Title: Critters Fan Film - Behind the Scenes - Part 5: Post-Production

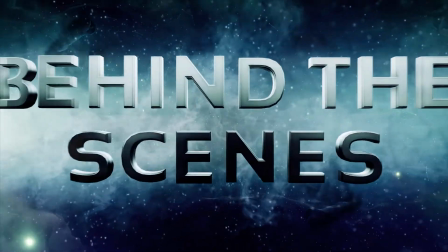1s Streets are calling, stealing from the light.
Hey guys, my name is Jordan Downey and I'm the director of Critters Bounty Hunter. If you haven't seen the short film, go ahead and pause here and check it out on my YouTube channel, because what I'm going to do now is walk you through a step-by-step process for how we made the film. You're watching part 5 of a 6-part series detailing the post-production process, including editing, creating the score, and the complicated visual effects needed for the bounty hunter's glowing head.
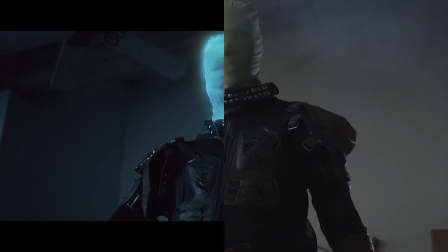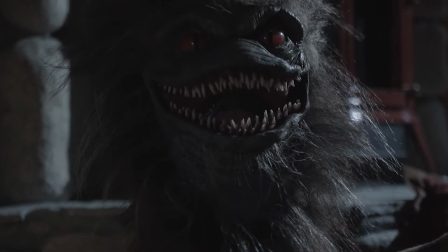We ended up shooting about 1.5 terabytes of footage for the short film. We edited the movie in Adobe Premiere and used Adobe After Effects to do all of the head effects. We used Photoshop and a few other apps to do some of the other elements like the title cards, but for the most part we did everything in Premiere and After Effects. It only took me about a week or two to have a finished cut of the movie. We shot it pretty lean and had already done so much planning, so I knew exactly how it was going to cut together when we filmed.
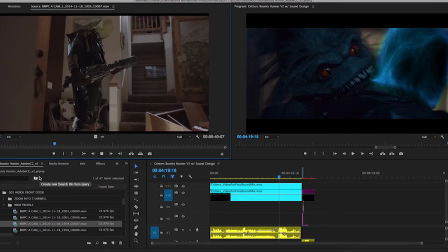68s
I wanted to get the edit finished as fast as possible so that we could start working on the glowing head effect as well as the music, both of which were going to take a long time.
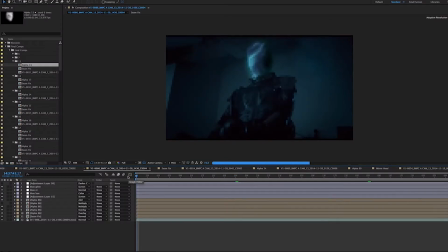76s
This is what the timeline looks like in After Effects, where we created the digital head effect.
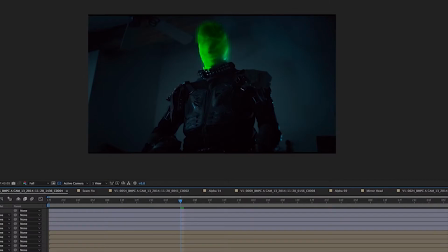81s
Now I'm going to walk you through a few steps that show exactly how we landed on the final effect. All of the credit for the head glowing effect goes to Kevin. He did 99% of the work. I sat there, I gave notes, and we talked through a lot of things, but really all of the credit goes to him.
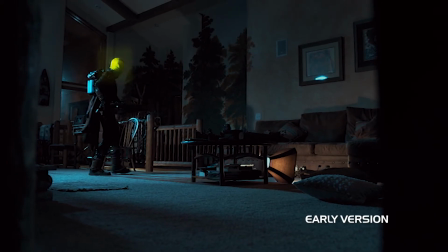96s
That said, it was a terrifying experience creating that head because we weren't sure for the longest time if it was going to work. I remember after we finished the short, debating even releasing it online because it wasn't good enough. The biggest problem, I think, is that we had worked on this for days and hours and weeks on end.
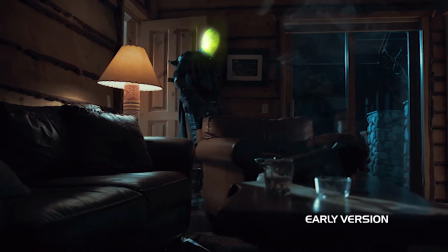112s
We couldn't see anything other than the flaws in it.
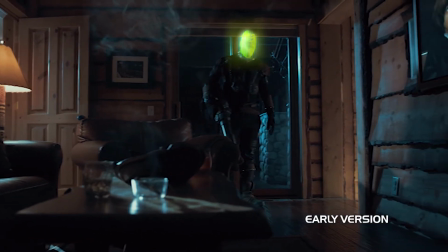115s
We'd been staring at it over and over and over, and we knew where it came from, and it was hard for us to see the finished product. Sometimes you need to step away from something creative that you're doing so that you can see it with a fresh set of eyes. And we unfortunately didn't have that. We were really in it.
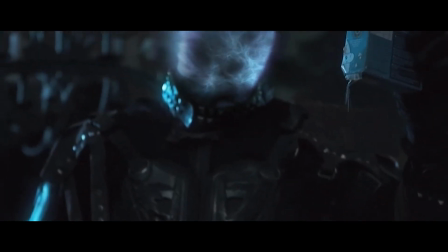131s
When it came out, thankfully it worked great, but we were really concerned throughout the process when we made that head effect. The idea of the head effect would be that it had a life of its own.
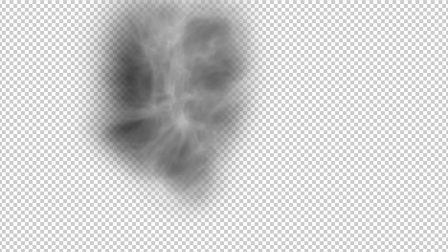141s
The way the head effect was actually done was by taking a cloud texture, wrapping that around the green screen hood,
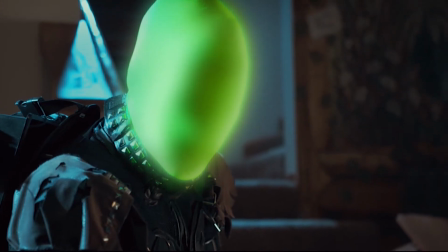147s
and giving it a swirling kind of texture and feel to it. That gave it these little wisps and life, that it was morphing and moving, and it was some sort of an amoeba,
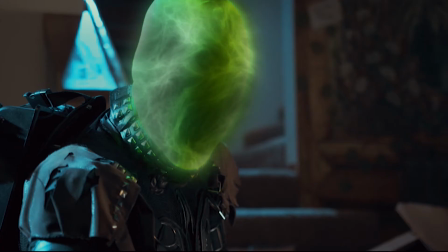156s
a living thing that it could transform and change into anything that you told it to,
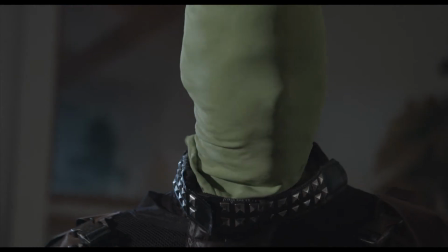161s
kind of like a hologram on his head. The hard part about that, though, was that anytime the bounty hunter looked left or right,
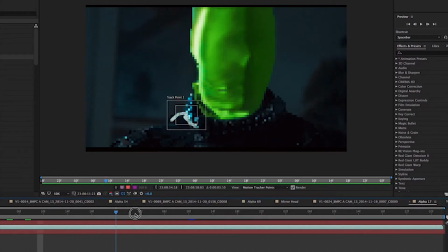167s
we had to track that cloud moving texture with the movement of the bounty hunter so that it didn't look like it was moving independent, but that instead it was locked onto his body and part of him.
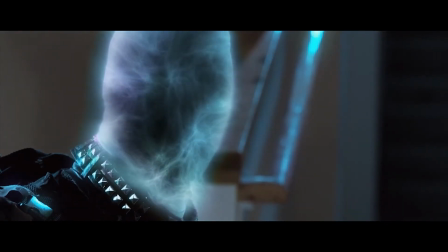177s
That was difficult to pull off, and most of it was done manually by Kevin just slowly tweaking until it felt real to the eye.
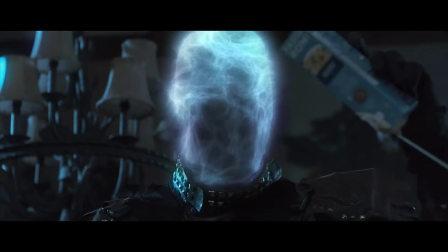184s
It took a really long time to pull off the effect and to get it to look like it does in the finished film.
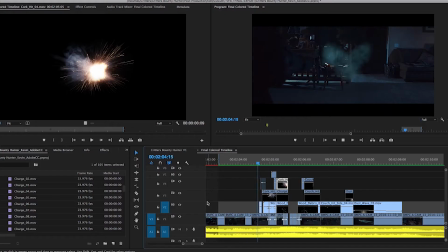189s
The digital elements needed to complete the chair explosion were actually all done in Adobe Premiere. It was a combination of dust hits, muzzle flashes, lightning strikes, and a few other elements that really gave it that final enhanced look that you see in the completed film. Those same overlays were applied to the critter eggs being blown up because we didn't have the ability to detonate anything on set, so those same elements were added to the critter egg explosion as well. The digital readout that you see on the side of the bounty hunter's gun was done in 2 parts.
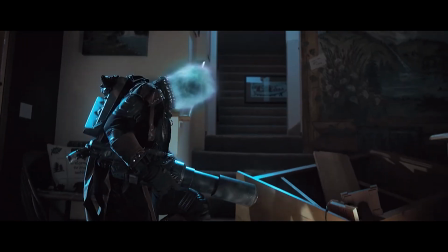217s
The second part, which you see in a close-up when the bounty hunter kneels down next to the critter corpse, is done in After Effects.
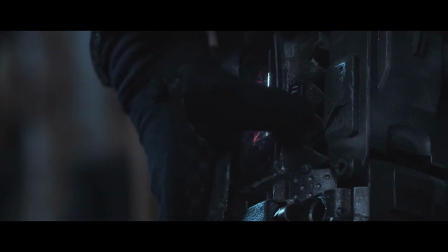224s
That was all just tracked onto the side, and we just added some numbers and letters there that felt alien. If you rewind a few moments earlier when the bounty hunter is walking up the steps, you can actually see the gun glow for just a few frames.
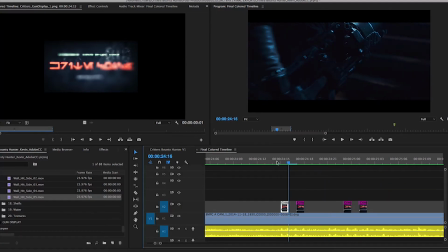235s
Now that was done in Adobe Premiere. We didn't even actually need to track that. It was literally just a few JPEGs put in the right spot at the right time. All of the sound design and sound effects were actually done in Adobe Premiere right there in the editing software.